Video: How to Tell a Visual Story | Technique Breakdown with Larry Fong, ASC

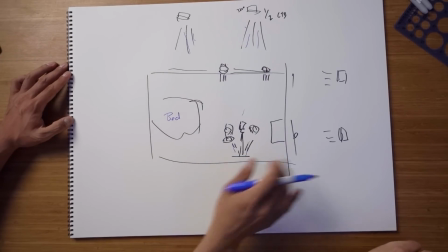739s
It's things like that But that's it really went through the windows light extending the window light and then a bounce light.
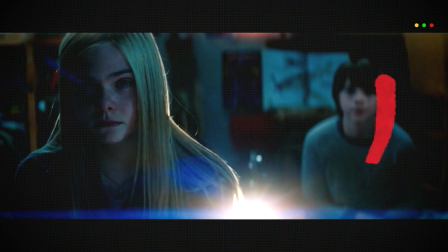746s
Yes. I hate that bright book Look at that, I hate that. But see, today I would have put a power window on that.
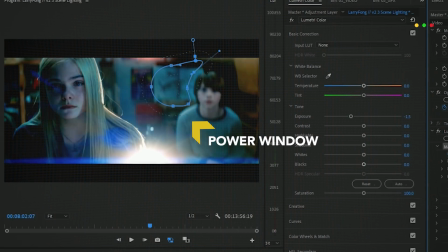753s
And darkened it down in post. Yeah, especially the next shot where it looks like daytime. Nothing worse than super bright things.
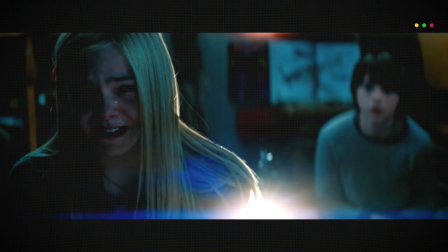759s
But that's pretty ballsy because look at her strong acting. And if it was too dark and you couldn't see that tear and that emotion, then it'd be all for nothing.
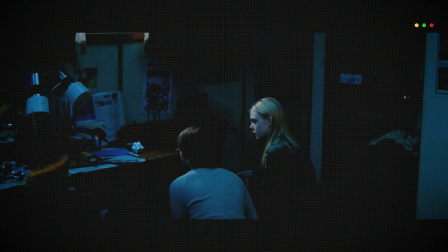768s
Because it's such a touching... I mean, I cried during this scene a little bit. But when it shoots through the room, we had to make a hole in that wall.
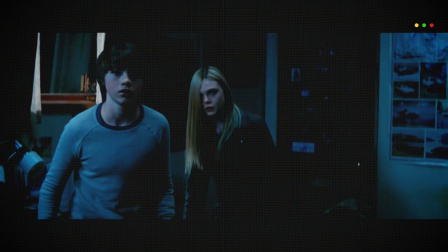776s
I don't know why I love the shot so much but the reverse they took we took the wall off and here they walk up to the camera This shot. I remember I don't know why I like that so much if they're really it's a while There'd be no line them at all So you want to
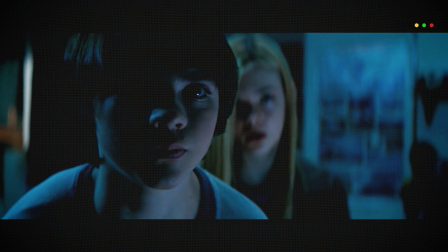789s
put light but just barely enough light where it doesn't look over lit But just enough that you can see what's going on. Yeah, just one eye and she's back there up and there's an edge that defines them, but it's Doesn't seem like a big deal, but for that kind of shot where you can easily easily over light it I just like the amount of light on in there And you have to think of that on the spur of the moment, right? It's all like, here, lower. Lower would be better. Less, more, less. Were you cameras in filtration, though? Was there anything from the story you were like, this is how I got to tell this? No, nobody needed filtration for that. With all this TV shooting, primarily with Zach, it's kind of one camera. It's so visual that it's one camera. Maybe two if there's something crazy. But JJ coming from TV, it was three cameras all the time. That was really tough. For your people at home, there's usually one perfect angle to light everything from the camera.
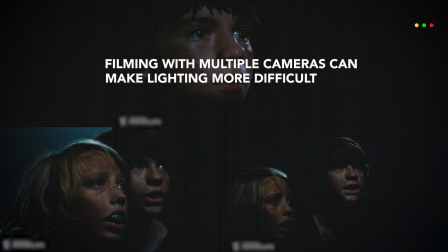838s
Yeah, yeah. Then when you add more, then there's compromises and the more they get off axis, that cool side light has now become a front light. And it's just washing everything out. Yeah, or you can't satisfy all the cameras, unless you're really good. Yeah. Some people can do it. Plus, with all those kids, there's no question, right? Yeah. And kids can't work past midnight, that whole thing. So there's only so much time if you're doing night shots. So I experimented with hard light more on that movie because not only is it appropriate,
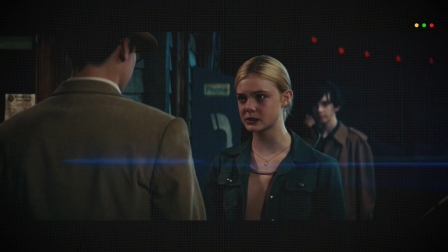862s
But with all these children, they can take the hard light and also is also very good for the multiple angles.
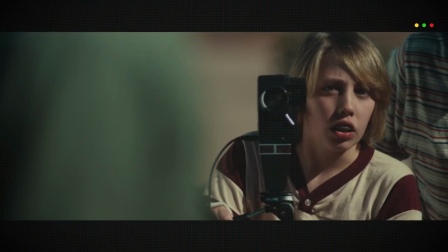868s
And you're talking about the hard light because Children have less blemishes or things. Yeah, that they're trying to hide So I had to find these other ways of getting hard lights up in the air or hiding behind things so that you can shoot
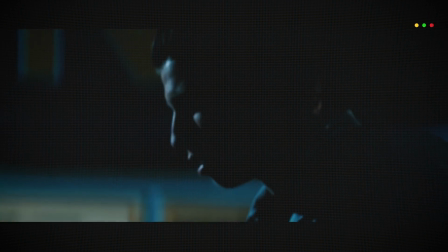880s
more angles And this way if it's an edge light you go to the side It's still I get a lot of where it's edge light one way and the other way of edge lights key light and vice versa And the key light now is a hard light on their face That's brilliant, though. Yeah, and that's probably the only film that I've done that you could get away with that Secret sauce do you anything special in this that oil reflection was pretty amazing But for the whole movie as a whole what was something that you like kind of kept thinking? I'm gonna implement some of this. Oh, here's a good example. If you look at the scene I don't know if you can see it,
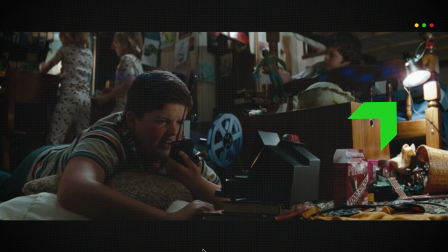912s
but half in this guy's room Mm-hmm are these lamps kind of get home depot just you squeeze they clip on things.
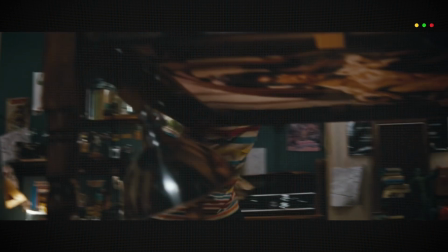919s
Mmm. Yeah Yeah, literally work lamps. They're all over this room and they're whenever I need something.
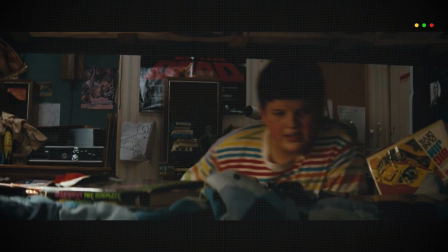924s
I just clipped it and Just put like when we go into the bed. Yeah, it's just plant plant.
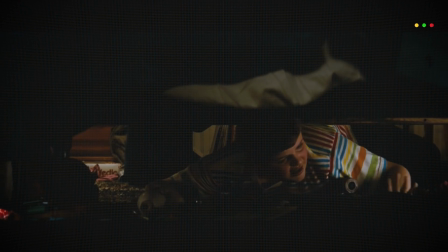929s
You're kidding me You use the Home Depot lights on this movie This movie when they make the movies and that trains yeah all over the place in this room. They're down there Oh, so you put the you worked with production design almost and just put that light down. No, you can actually see them And the reason is because they're filmmakers and that's probably the lights that they're using So you'll just sneak those in there. Yeah, and they had some in my house, too. When I was a kid. Yeah, you mentioned your thing about filmmakers and using simpler on the cheap. So there's a Hollywood movie using light bulbs and lights. Five dollar lights for that. That's awesome. Now, before we go on anymore, I want to give a huge shout out to our sponsor for this episode, and that is Audible. You don't know about Audible. They're basically just the best audiobook company on the internet. And if you're not on that audiobook life, what are you doing? How do you not know about this? audiobooks are honestly one of the best things you can do to improve your morning commute or just actually become a better filmmaker. That is right, Audible has been adding a ton of books lately to actually help filmmakers study the actual craft of filmmaking.